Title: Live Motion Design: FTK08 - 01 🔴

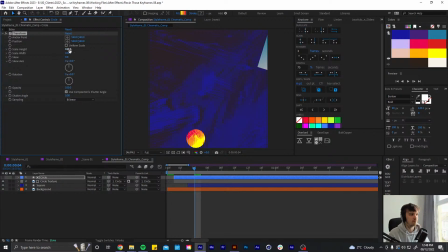5248s
So the way I normally do this is add a transform effect.
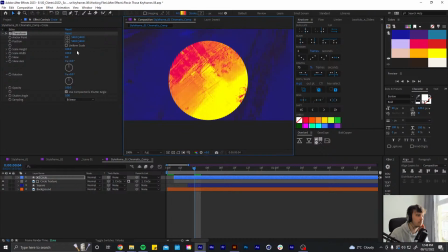5256s
Let's just figure out how to make it squash at this point. So what I normally have to do,
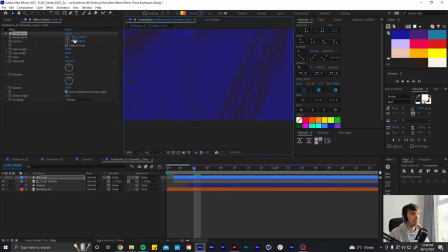5265s
take the anchor point here and then copy the anchor point numbers down into the position. So now our anchor point is here,
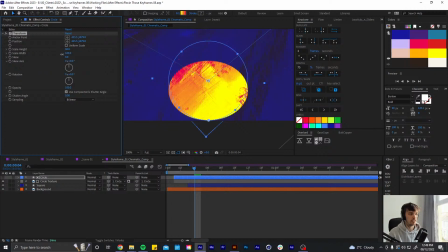5279s
and then if I turn off uniform scale, I can like do this.
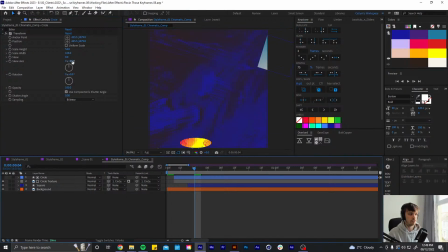5287s
So then we got this like squash thing going on. And we can keyframe that. So give that a go.
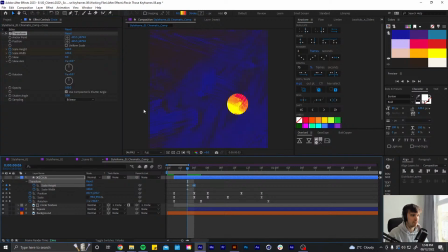5305s
The only thing is it doesn't affect the texture as well. But if I copy
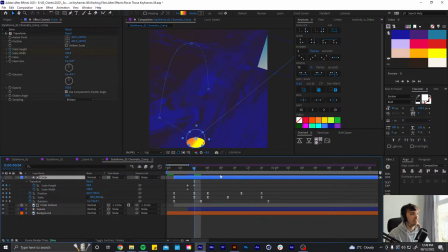5321s
I'll figure that out after. Let's just squash the circle. So I want to try like keep it looking kind of realistic. So if I'm squashing it down by 40,
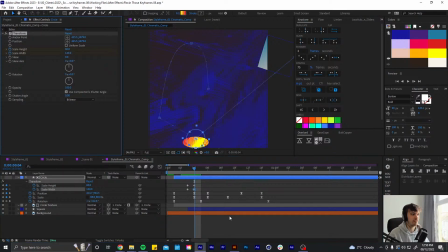5340s
then I want to add 40 to the width. This is like a general rule. So it's still like keeping the same amount of the circle. We're not like making it smaller. It feels more like it is squashing. That's probably too much.
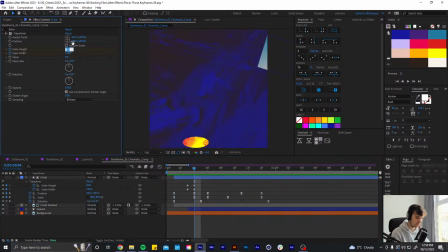5358s
So let's try those values. And at this point, yeah, that feels kind of nice. It's like very subtle, but like you feel it. You feel it more than you see it.
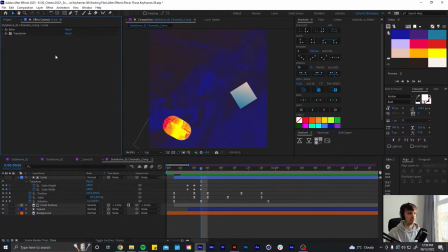5380s
Let's try to get the echo effect going on as well.